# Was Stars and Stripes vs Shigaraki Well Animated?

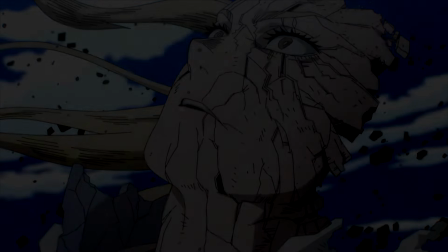Psst, I see dead people.
Season 7 is finally here.
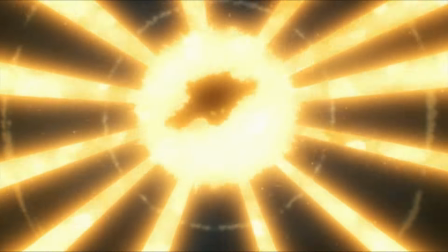This season started off quite strong with some surprising appearances. As you know with My Hero's production, it's not the best.
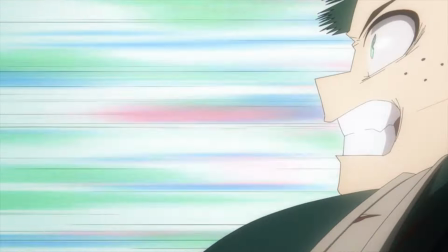I'm saying that as the team could definitely do a better job, it's just that time constraints are the thing.
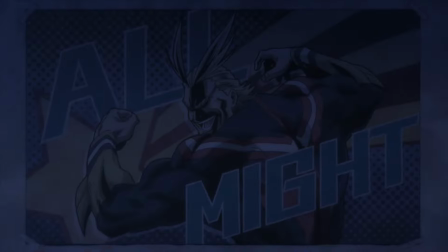But My Hero definitely had some really great looking episodes, and that's what I'm gonna talk about this video. Before that, I'm gonna say some stuff.
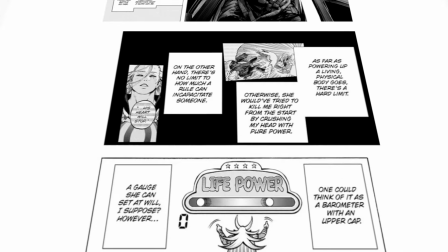I'm not gonna compare it much to the manga, because I'll be honest, I scrolled a bit of the chapters that was adapted. it's mostly one-to-one so yeah and yes i am
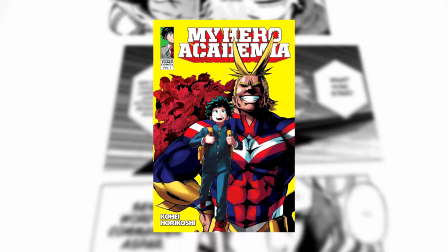a manga reader i stopped at like chapter 375 one last thing is that this is not going to be like
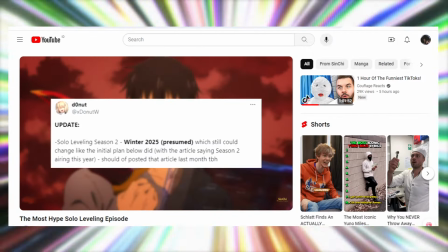my soul leveling or ggk videos where i make animation analysis for most of the episodes maybe if this gets views i'll do more
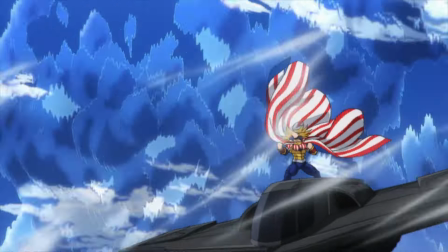if there is a episode for my hero i'll probably make a video out of that but this season is said to be like 21 episodes which is probably a blessing
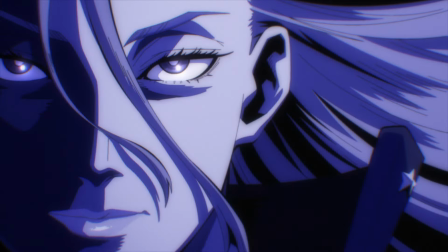for the team fundamentally these two episodes are pretty strong. The drawings, storyboards, animation, and direction is great.
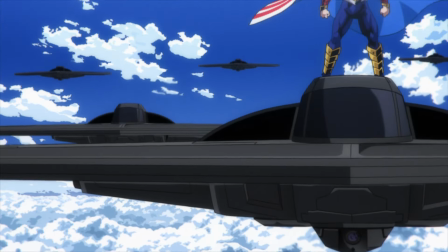Yes, the art direction is not the greatest, although it doesn't bother me much, but in an objective standpoint, it is pretty bland.
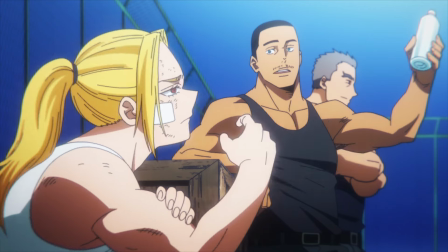I mean, this shot of the sky is a nice contrast with the deep blue color, and it fit the vibe of the scene.
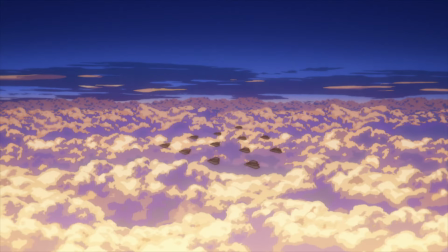Same goes for this one.
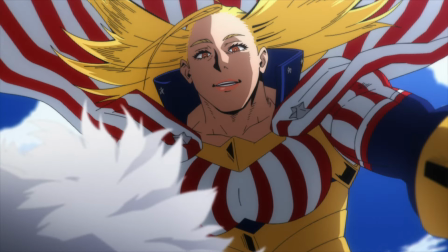With the absence of the previous director, Masahiro Mokai, the new series director for Season 7, Naomi Nakayama, brewing in some new visual stylistic traits in the storyboards.
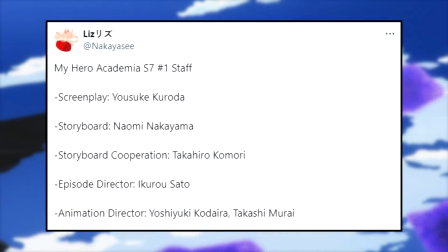Nakayama helmed the storyboards for the first episode with the help of Takahiro Komori, a longtime Bones member, and Ikuro Sato as the episode director.
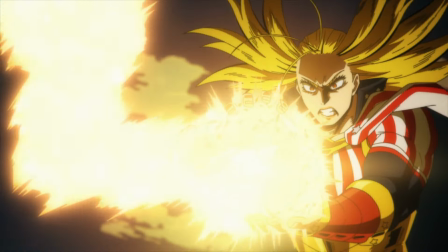The fight was not the most craziest thing ever, but it definitely displays how big scale the fight was,
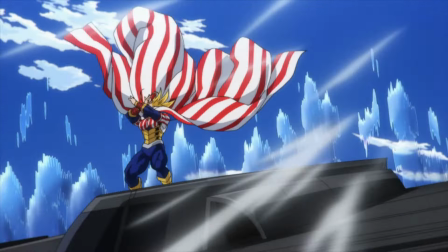the way some shot was framed, how spacious it is, so that we could see how gigantic Cassidy's air form is.
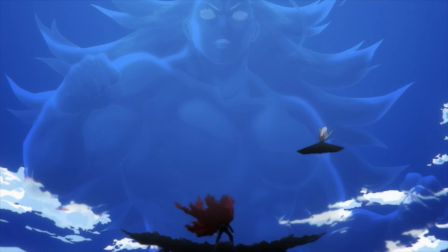It's also easier to move big, Catherine, because the fact that it's transparent, well, you're not supposed to see it.
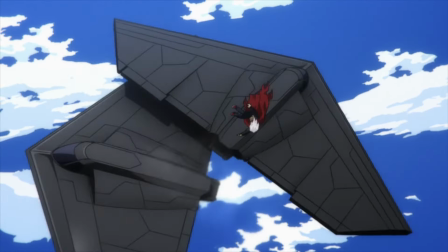It is just air. But for us viewers, as we can see it. Although the movement aspects of it is nothing crazy, but the heavy,
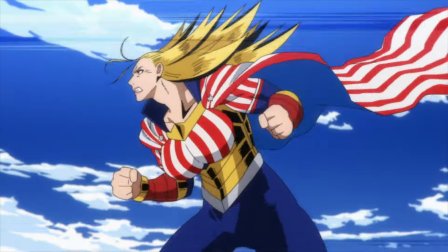weighty feel to it really conveys how strong it is, and the environment-sized effects surrounding it adds to the destructiveness.
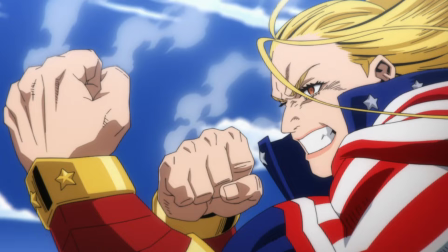Some cuts really sells it. Animated by some of the regulars, Shun Shibata with stars and stripes forming the airform.
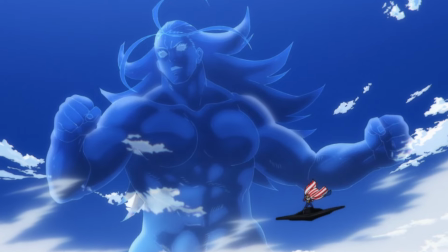Really great effects and transformation. Well, it's not really a transformation. Morphing? I don't know.
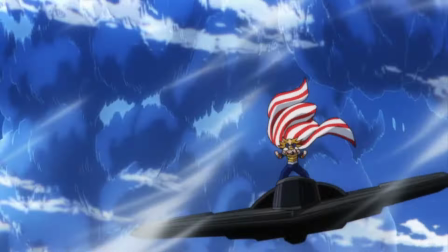How dynamic the shot is with the effects and some nice detail like the jet is 2D. Subtle character acting of Cassidy and Han struggling a bit to like clench her fists.
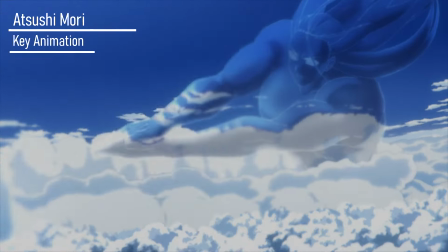Atsushi Morish cut, nice anticipation, some really nice effects with the cloud moving and the impact frames.
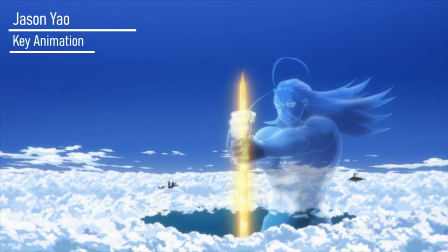Damn, those impact frames are so good. Probably the highlight of the episode, Jason Yao's sequence. Again, effects are great with some nice per- perspective shots.
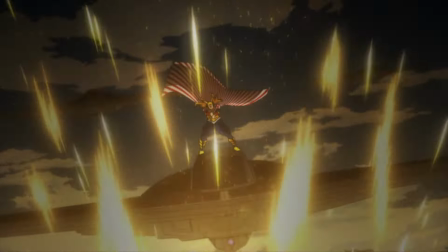The amount of effects is very nice here.
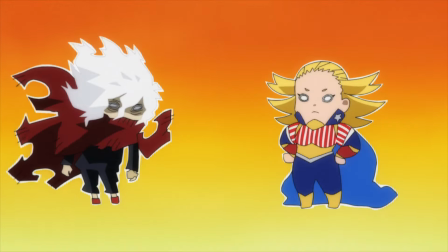I think Nakayama's usage of split screened are really nice to add while also with some of the explanation parts using a more stylistic chibi designs with very
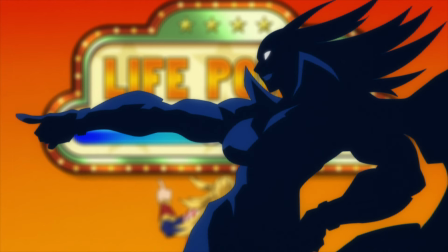cartoonish and one-dimensional coloring and the stylistic design on cassadine is very interesting to watch the cg usage too they've been implementing their cg a lot
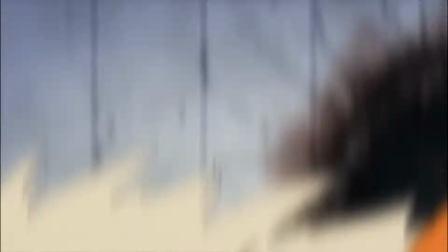more for the past like two to three seasons the first three seasons and maybe season four although the use of cg is
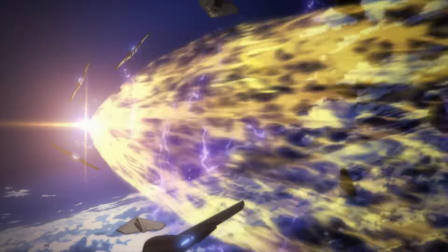here and there it's now very apparent that they are using it more often and an example for this episode the jets are sometimes 3D,
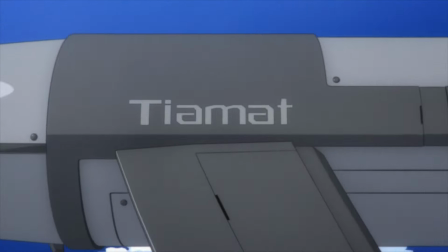which is great because sometimes I don't even realize that the jets are CG and the missiles too, that's CG, which will be very apparent in the next episode.
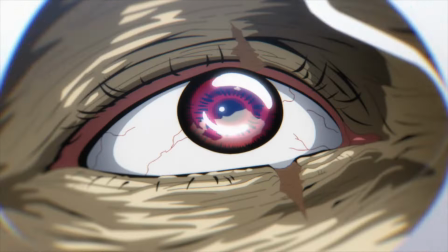But a more emphasis for this episode is the drawing quality, especially Stars and Stripe.
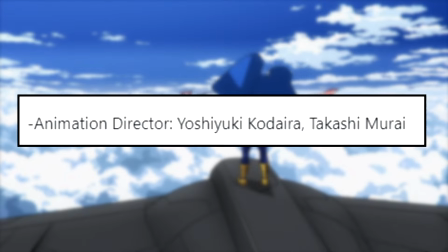The animation directors for the episode was Yoshihuki Kodaira and Takashi Murai that provided us with consistently strong drawings for Cassadine using very thick
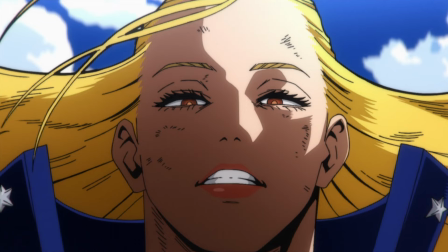line art for a more menacing look to her and not just Cassadine that had the good-looking
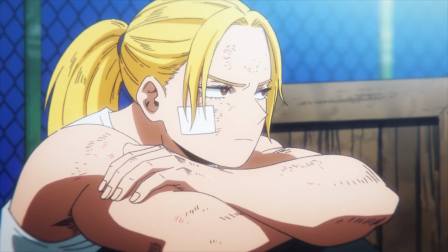drawings some of her friends and shigaraki episode 2 or episode wait what
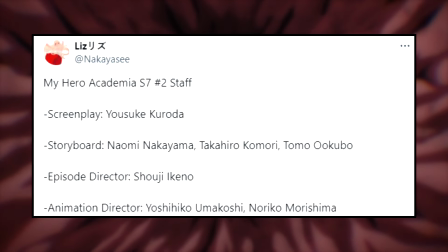is it again episode 140 nakayama and komori is back storyboarding again with tomo okubo and shoji ukeno as the episode director again
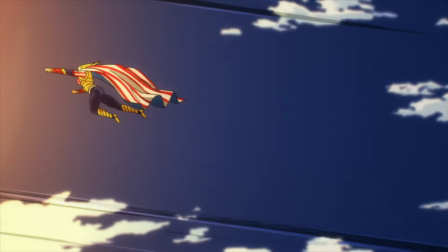the scene with this type of sky i think it matched really well same thing with this episode it's the same traits the framing work really displays how big scale the fight
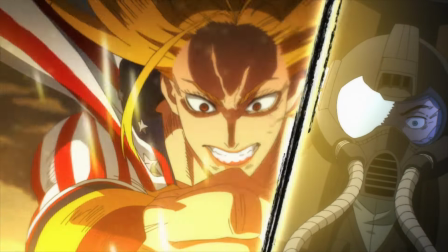is and nakayama's own traits is present with the split screen and the explanation scenes.
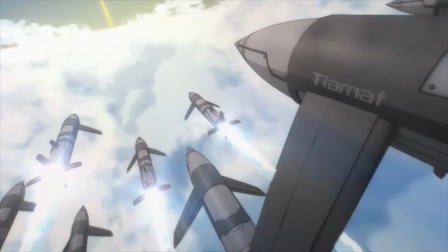The CG missiles and how the clouds below it are CG2 just conveys how fast these missiles are going.
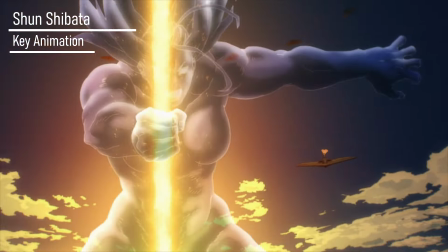Shun Shibata again with this sequence is one of the examples of great timing.
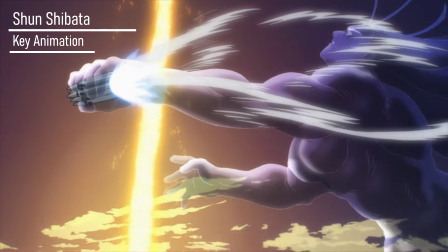The heavy feel when Cassidyne grabs the missile. Also she was lunged forward too. I think that's like an original scene, not in the manga.
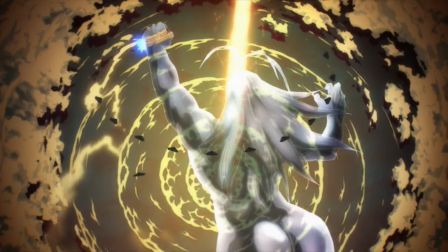This shot here loved the clouds surrounding them and the water is animated also. The compositing aspects of it does the scene more favors.
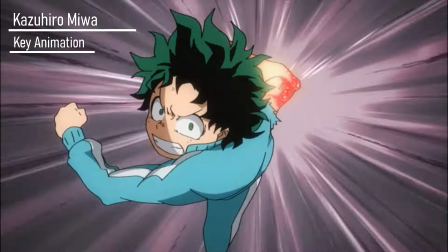As a prising return, kazuri amiwa who hasn't been involved since season one that did the state
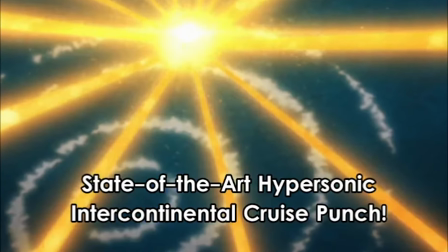of the art hypersonic intercontinental no intercontinental
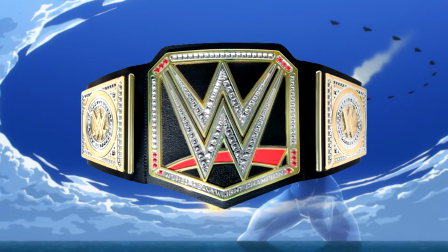cruise punch is that like a wwe title or something i love the visualization of
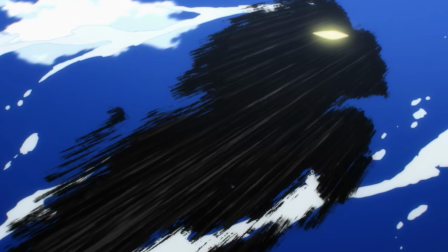shigaraki with i think like inky lines i forgot the inky lines were supposed to hide
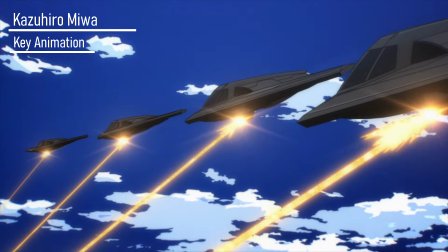the the no moose so still cool though great cut this one really reminds me of a cut from black clover
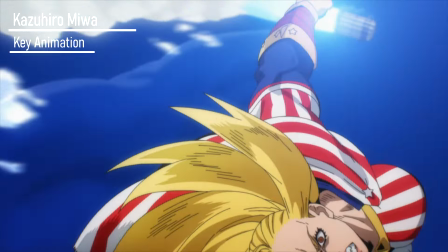i'll find it when i'm editing kassadin and her giant form like rotating just adds more force to it.
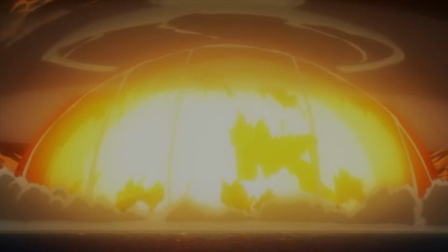I mean, come on, the explosion is crazy. The fact that the water splashes first with multi-layered shading, then the explosion, that's a really nice detail.
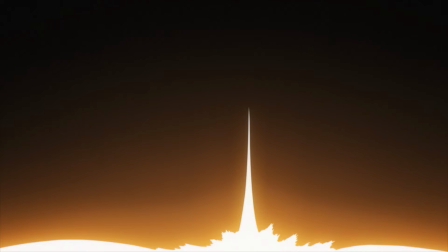Kazuyo Miwa is just a god effect. Also, some nice little impact frames so that it's more impactful.
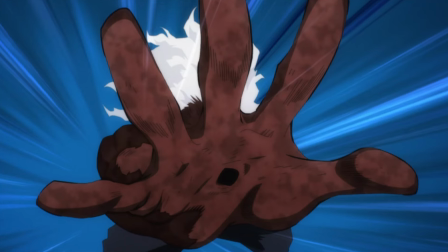Crazy. Burnt Shigaraki could have been better. The textures of it, I mean, it's the same textures as like previous seasons.
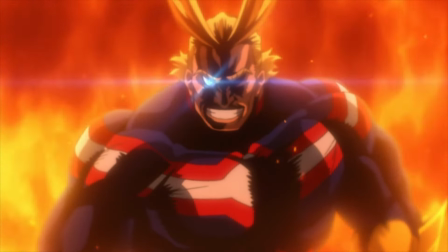I mean, what can you do? This episode has mostly the same things, the same traits. Good storyboards to lay out, scale of the fight, some nice visualizations.
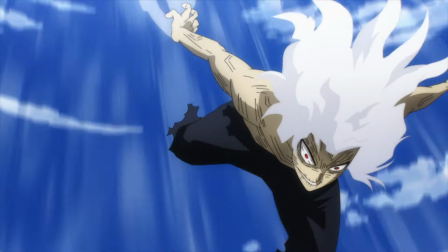I think this episode just had more animation power. Of course, there's other stuff in this one. The glaring one is the character supervision.
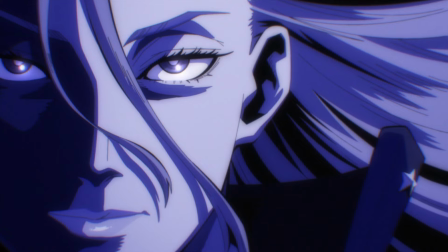Again, the emphasis of consistently strong and on-model designs are very present this episode.
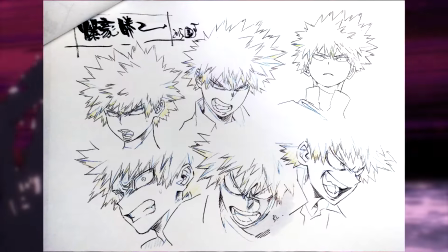Yoshihiko Makoshi, who did the A part, the character designer for My Hero, probably gave us some of the most consistent looking episodes in season 6.
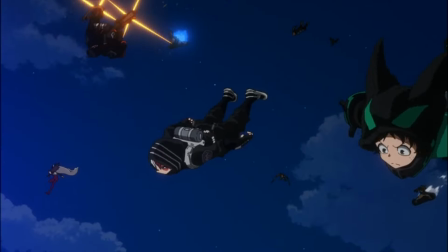His output in season 6 was a lot compared to previous seasons because of the movies kind of hindered his work for the TV series.
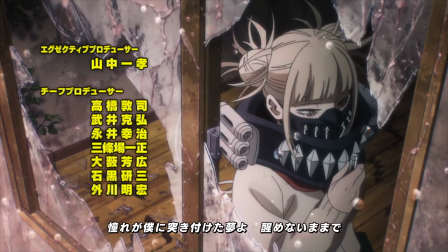He is probably involved in the fourth movie, which is surprising that he's here and also animation direct the op the way storyboarded it really shows umakoshi's
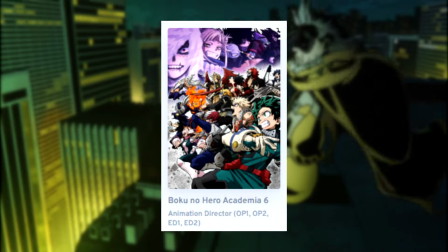supervision on the characters usually it's yuki hayashi that supervised the op i mean he ad'd both ops and eds last season i also think that hayashi is
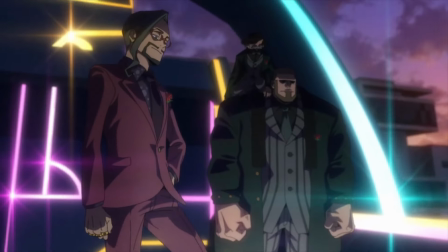involved in the movie from what i remember he did some of the character designs for the villains correct me if i'm wrong uh what was
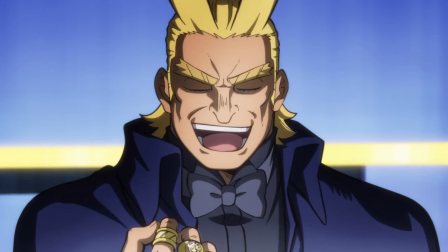it bad all might or i forgot the name just looks like hayashi's design just great drawings through and through for part A. When the characters are moving too,
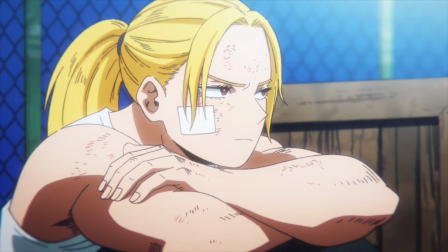especially this cut. Amazing. Always love the thicker line art on the characters. Part B was AD'd by Noriko Horishima.
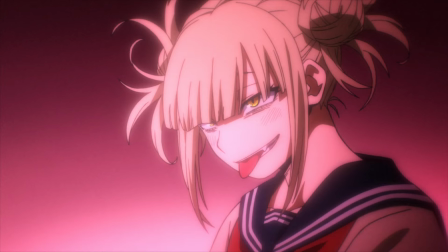Didn't break the momentum of good-looking drawings. The design on the villains and Clash 1A was great.
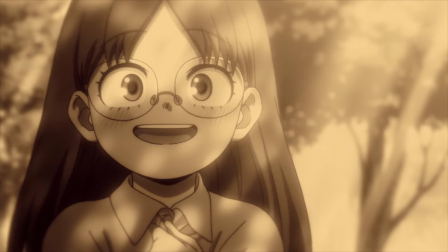Really nice that they put two of the strongest ADs in one episode. Also, this sequence is from the first movie that Horishima also AD'd, which is nice.
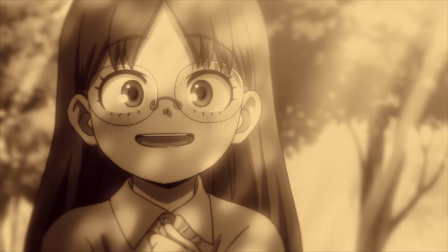A canon movie. Sorry, I keep saying non-canon, I forgot. Gotta say the new soundtracks by Yuki Hayashi.
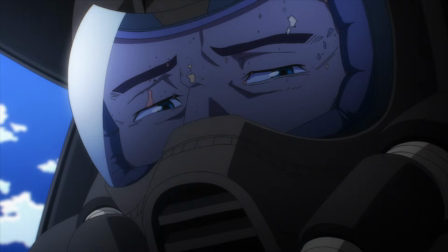Not the animator, the composer. are incredible and the episode director shoji ikeno really plays those tracks really well i mean this scene where the music
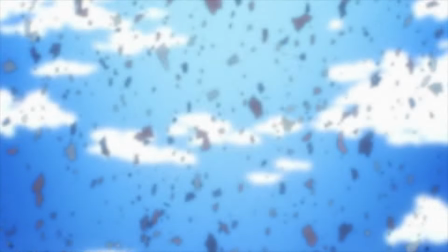just stops was great i mean stars and stripes death was yeah as a manga reader it's kind of trash that she has to be gone this quickly i
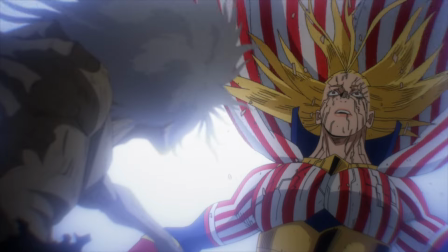think it's a good conclusion for the fight though at least give her more screen time or at least like a couple of
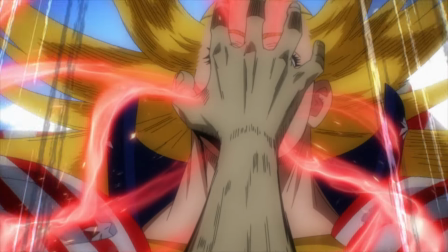chapters i get it sort of plot in that whatever i'm not gonna get into it i'll be honest i could use New Order better.
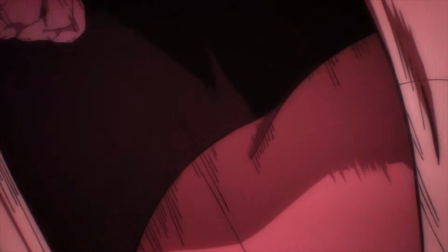Ready? New rule. Shigaraki. Shit yourself. The most standout sequence is Haruka Iida, a Yutapan-inspired animator.
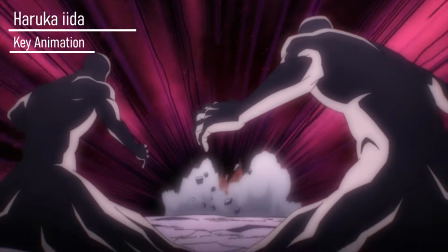I mean, it's obvious the smearing work, cubic debris, and the shading work too for the first cut. The red absence on this whole sequence really makes it more menacing.
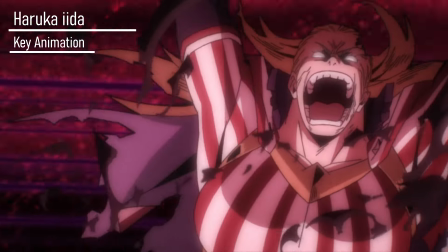The absolute force that every movement thanks to the drawings also really makes this scene more impactful with Yuki Hayashi's music too.
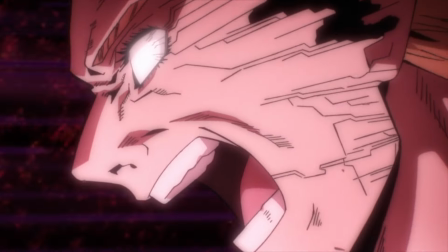The emotional beats hits too, and Horishima's corrections really adds to some of the scenes. Oh yeah, the CG skeleton was cool.
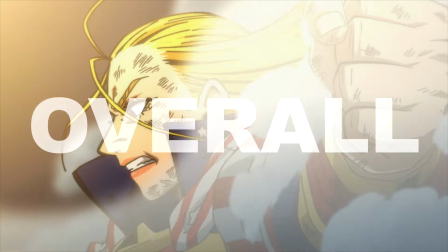Kind of reminds me of Aki's Devil. Overall, season 3 had a strong start as usual.
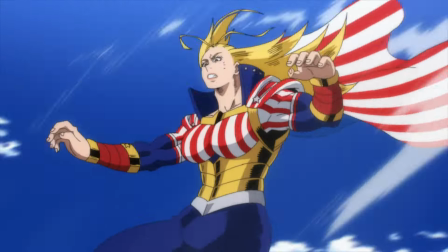It's the beginning of the production, so expect the quality to maybe waver a bit in later episodes since there's also a movie.
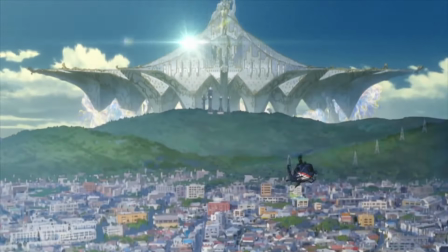Yes, it's a different team, but some of the animators are going to be involved too in the movie and the TV series because
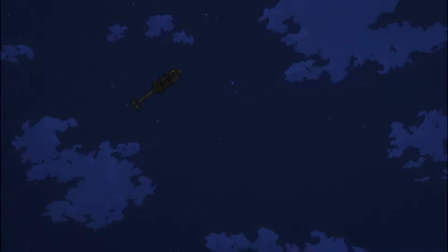animators would rather work on the movie with a better schedule and better freedom in terms of the storyboards.
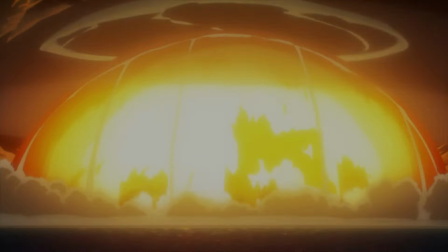It's probably going to be more action-packed compared to last season, which was also quite action-packed.
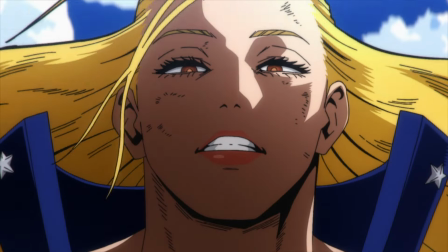Again, My Hero doesn't have the best schedule. Having only 21 episodes helped a bit, and the first couple of episodes will be way more polished compared to episodes late in the seasons.